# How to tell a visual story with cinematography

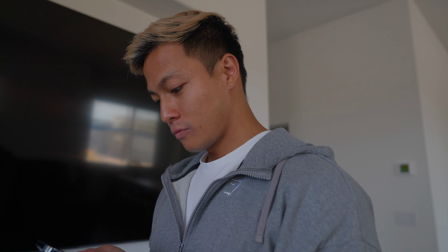Recently, I was scrolling through TikTok and stumbled across a video that reminded me of a Wes Anderson movie. Cut to the beat of a very funky Bossa Nova soundtrack.
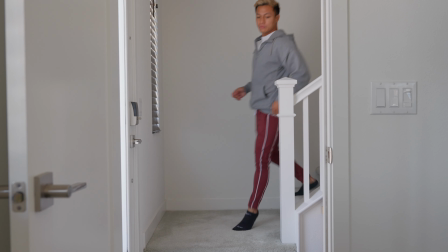Visually, it was very captivating and was overall a fresh experience compared to the numerous copy-paste dancing videos I was seeing on the platform.
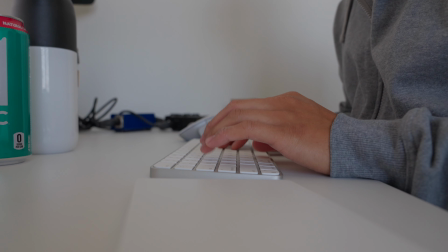This made me wonder, why was I so captivated with this one-minute video? So I did some more digging.
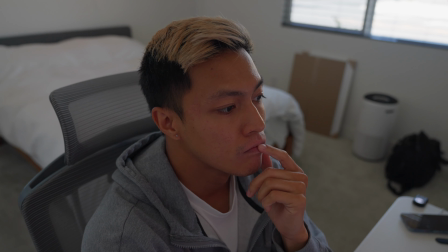After watching it through a few more times, I realized the reason why I was so hooked was because of its cinematography. Usually when someone is referring to a quote cinematic shot, a lot of times they're trying to reference something that is closely related to what we can commonly see in modern cinema. However, most people get really confused as to what cinematography is composed of and I just wanted to define that really quick.
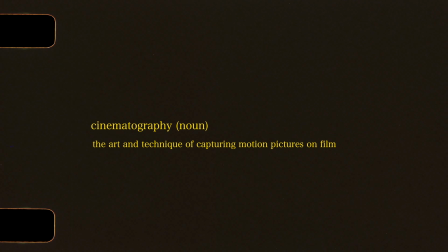Cinematography is defined as the art and technique of capturing motion pictures
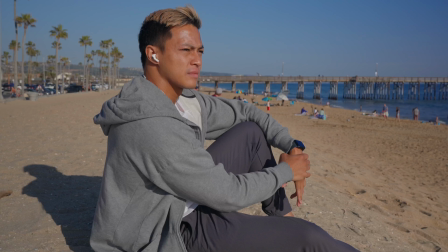on film. it often involves the use of several variables to convey a story visually.
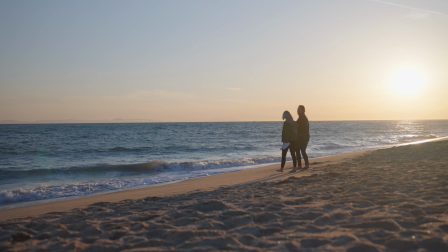By combining these variables and techniques, one can create engaging stories, whether it's talking about a specific subject or simply just showing people what a scene looks like.
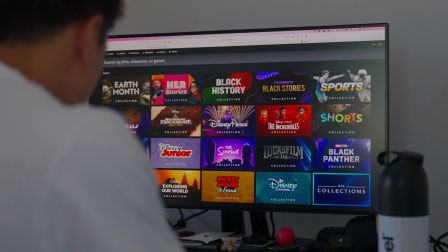Most of your favorite movies or shows have dedicated roles to ensure that every element is contributing to the cinematography for the final film.
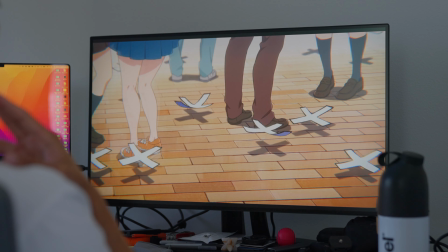From K-dramas to big budget productions, hell, even some anime movies have some of the best cinematography I've ever seen.
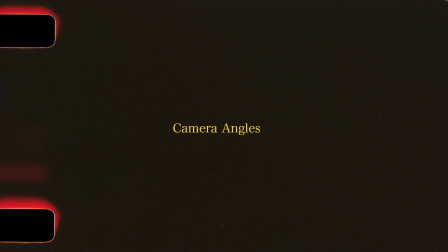The camera angle and how you move the camera can be used to show the perspective of the characters in your story or show the environment in which it takes place. So ideally you want to be giving multiple camera angles to give a bit more context for where the story is located. Adding more angles to a very simple scene can add more dynamic visuals to the overall shot.
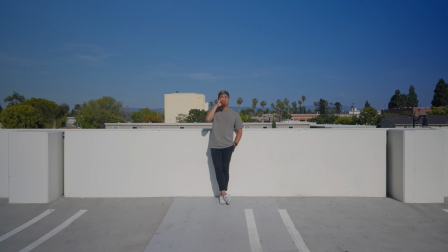For example, if I were to shoot myself having a cup of coffee on the roof of this parking garage, normally it would be a boring shot just with me facing the camera head on.
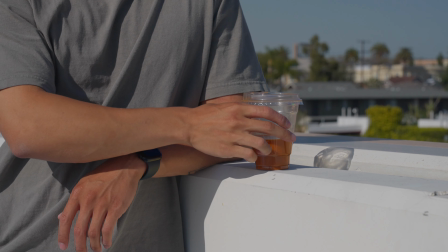If I go ahead and change the different camera angles, it can give a bit more drama to the scene and show more of the scene to the viewer.
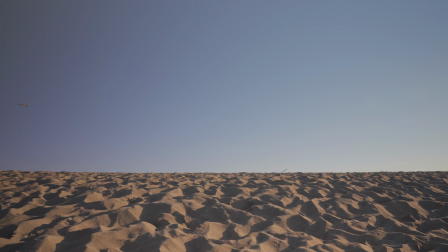This leads us to the next variable that you can control, which is the composition. Composition can create visual interest and emphasize important elements in the story.
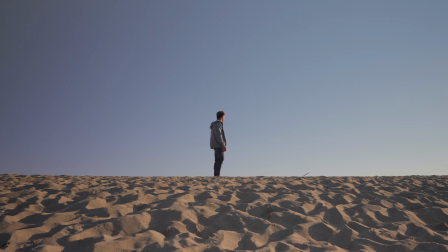For example, when framing a character in the center of the shot, this establishes them as important,
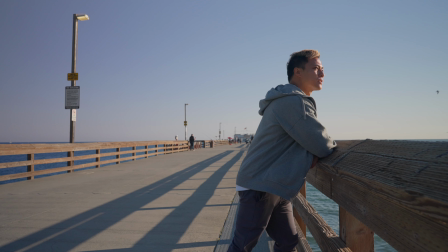while placing them off-center can create a sense of imbalance. This isn't always the case, as you can place your subject in different positions in the frame.
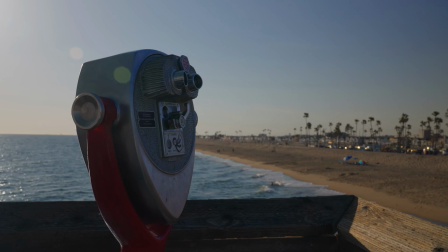This will allow for more depth to the scene and create more artistic shot for the viewer. Now, for example, for this talking headshot, the way I have it composed is I have it centered in the middle of the frame, subject is clearly right here, and I'm shooting from the corner of my entire room. So you can see a lot of the leading lines kind of coming towards where my face essentially would be.
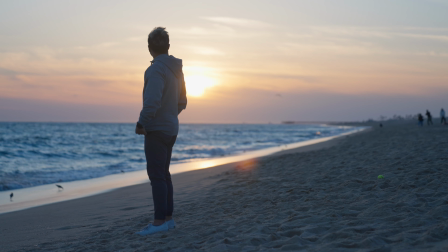In this other shot, I've got the main subject off to one third of the frame,
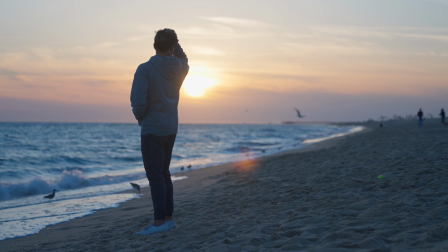but this allows us to get a quick glimpse of the background and understand where they're positioned in the space. By using the rule of thirds, we can add more to what was previously established into the scene. This can be done by just positioning what we want our audience to be focusing on at different points in the film.
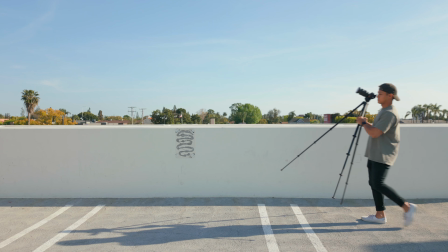If you are looking to add cinematic feel to your shots, I would include varying angles and composition by positioning your camera in different locations,
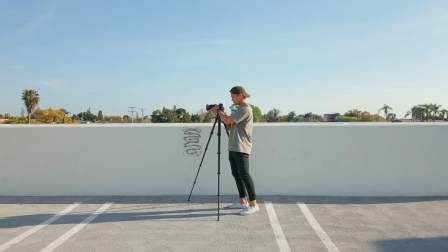as well as shooting at different focal lengths. Something I notice a lot of creators do if they say they want to create more cinematic footage is just shooting a single focal length,
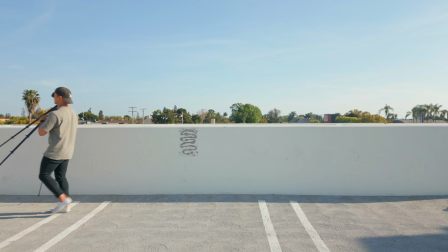cranking the aperture wide open, and positioning the camera in the same angle but just moving it forward or backward just a few steps.
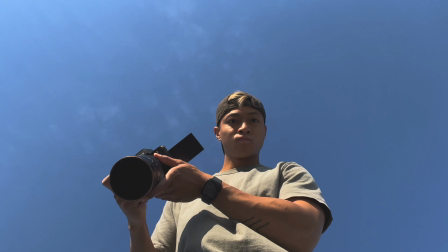From my own experience, this usually is never enough to get that type of quote-unquote cinematic shot that you are looking for,
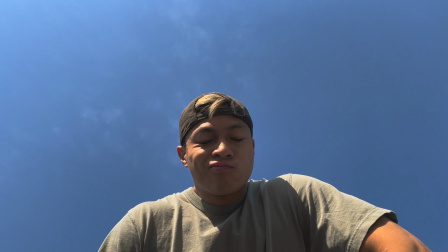so be sure to experiment with different angles and composition in combination with adjusting your aperture.
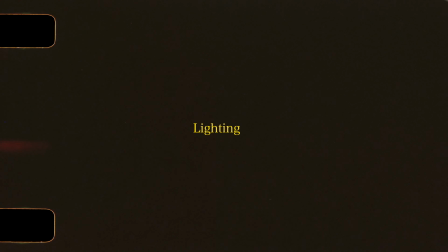The next variable that you should use to help portray a clearer visual story is lighting. Lighting is extremely important in cinema because depending on the lighting, this will drive a certain type of mood that will help progress the story.